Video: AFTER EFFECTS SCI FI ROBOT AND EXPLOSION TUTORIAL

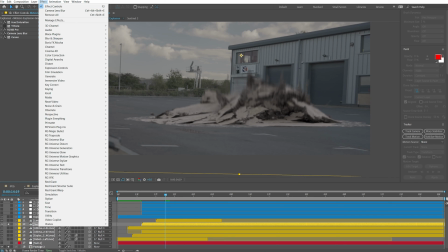12:13 If you go to
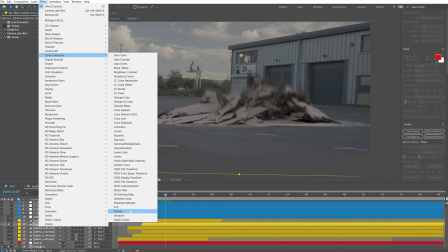12:16 color correction, and then you select the tritone effect, what you can actually do with this is select the highlights,
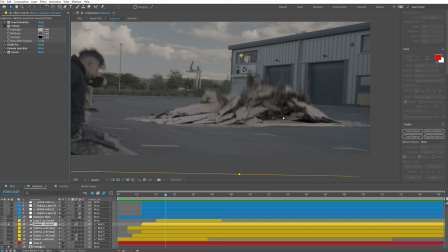12:23 the midtones, and the shadows and tell it what color you want to be. So if I open this up, I basically took, you know, the highlights is kind of like this area here and the clouds, the midtones are obviously the ground itself, and then the shadows are like the shadows of the character.
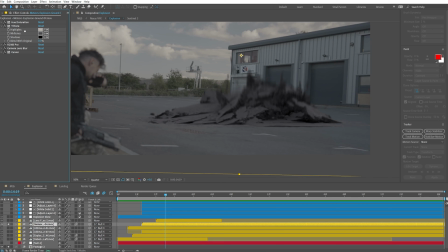12:39 And this way, I try to manipulate the asset to really fit the existing camera recording. And then of course, things like camera blur and curves like we discussed before, and then the position itself within the space will
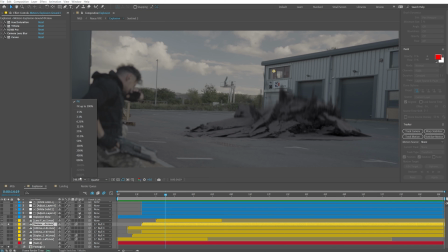12:54 define how the asset is going to play throughout this motion.
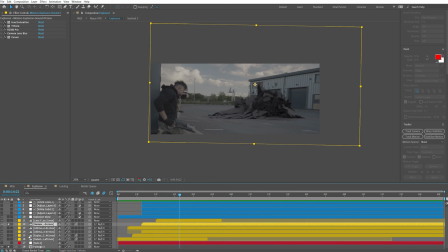13:00 Now, another thing to know is how to layer your VFX assets. For example, the robot is behind the ground explosion, but then the explosions themselves are between the robot and the ground explosion.
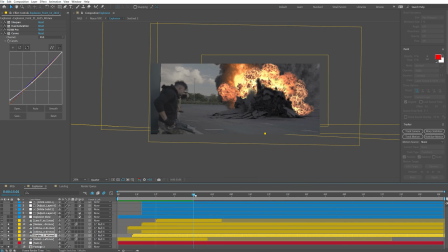13:15 This way, when everything happens through, boom, it makes sense. And then we have an explosion glow. This I want you to talk to you guys about.
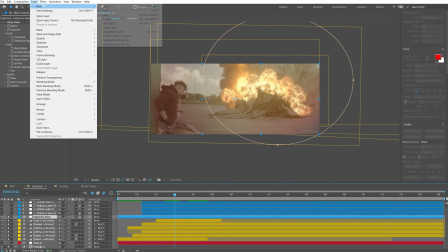13:25 So what you do here is go to layer, new, adjustment layer.
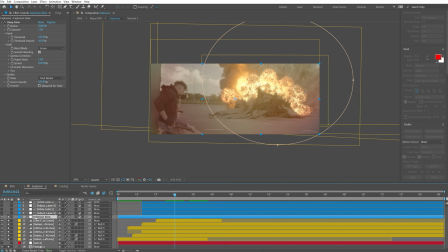13:29 And I like to name my layers by hitting right click and of course select rename, just so I know what happens, because after a while it can get a lot. So I want to put an explosion glow effect to really bring that fire of the VFX element to life.
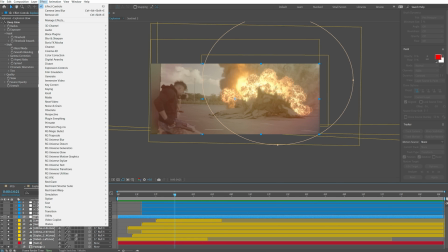13:46 The way you do this is by going to effects, and you can either do stylize and select glow,
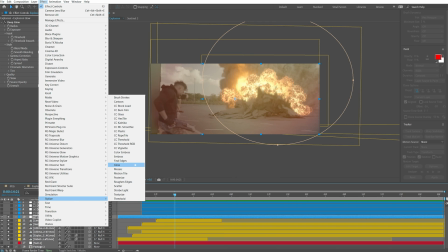13:53 which is the After Effects baked in glow effect, or you can use one of my favorite plugins,
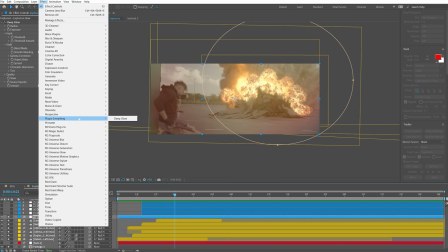13:58 but it is third party, which is called Deep Glow.
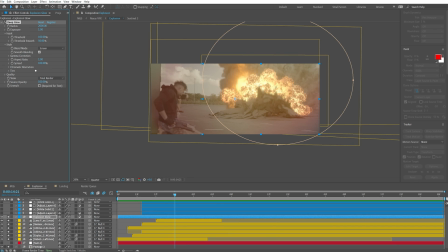14:01 The reason why I like this plugin more is because it allows for more versatility and fine tuning of the glow look I want. Now, the last thing I do is I go over here to my masks, and if you hold this,
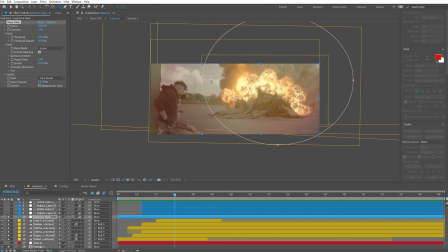14:16 you can find what's called the ellipse tool, which basically means it just creates, let's go back, it just creates an ellipse mask by default, right?
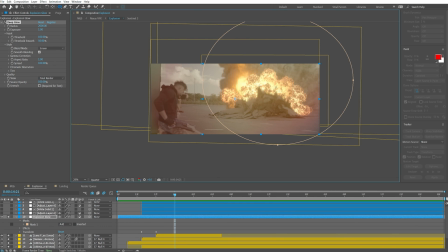14:26 And the reason why I want this is because I want to create a mask, as I have done right here, guys,
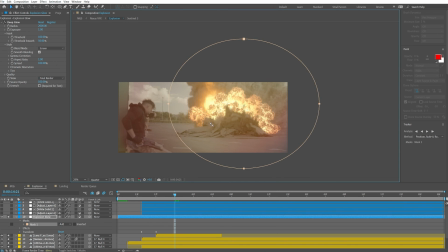14:32 and to mostly cover the explosion part of the composition. That way, the glow is more focused on the explosion happening versus the entire composition.
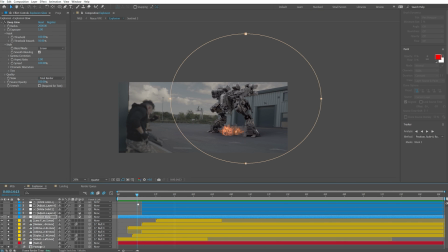14:45 And now, when the fire goes, you see, we have nothing here, and the fire starts appearing and kind of like going on, boom, the glow really brings the fire to turn it on and off to life, right? It just makes it feel as if the fire, it's alive.
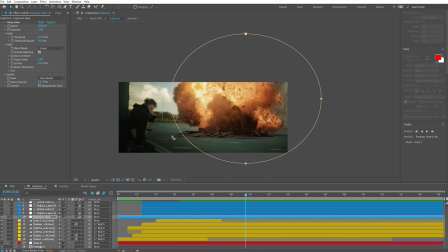15:04 After you've done this, if I turn this off, it's back, of course, to color grading and scene grading your clips.
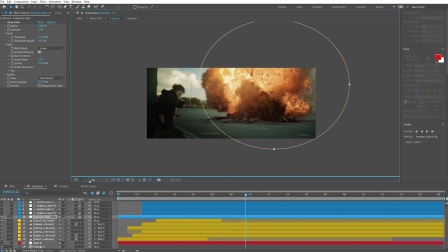15:11 As you guys can see, if I put it to full res, so we can see the full look.
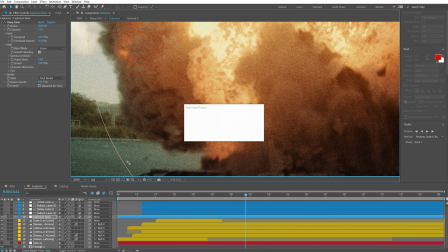15:16 So if I go out to 100% and we let it load, again, this is a very heavy composition with a lot of effects happening at the same time.
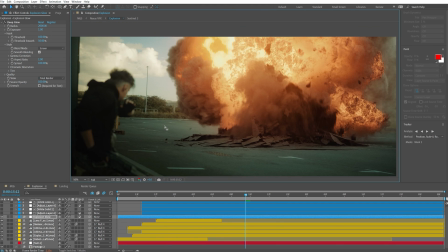15:25 There we go. So if I go here, let's go back to 50 and I go through, it's just beautiful.
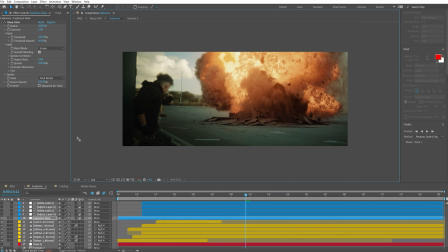15:32 Now, the trick with explosions is to actually implement a pulse distortion effect that I'm going to share with you guys in a different tutorial, because this tutorial will just get on for way too long and will get way too technical.
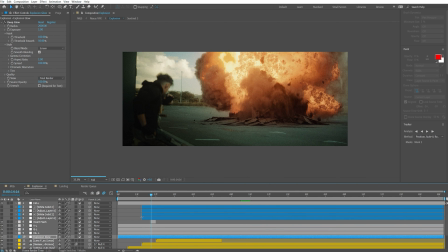15:46 The last thing is a negative frame. What a negative frame, guys, is, if we go back to quarter, is this frames right here.
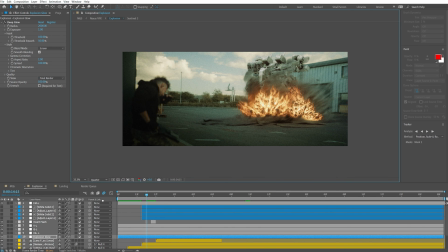15:54 So if I go frame by frame, scroll back, you can see that the explosion has already happened, but it hasn't reached the peak moment.
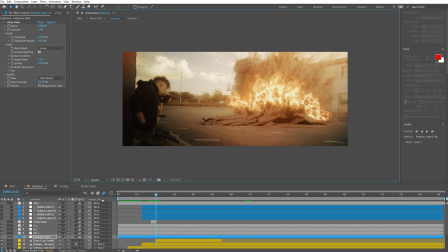16:02 The peak moment, I would say, is about there. So on the frame before, what I like to do is go to layer, new adjustment layer,
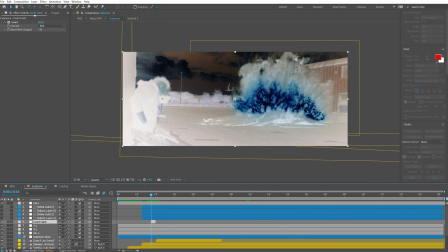16:10 which is this one right here, and call it invert flash. And then go to effect channel right here and select invert.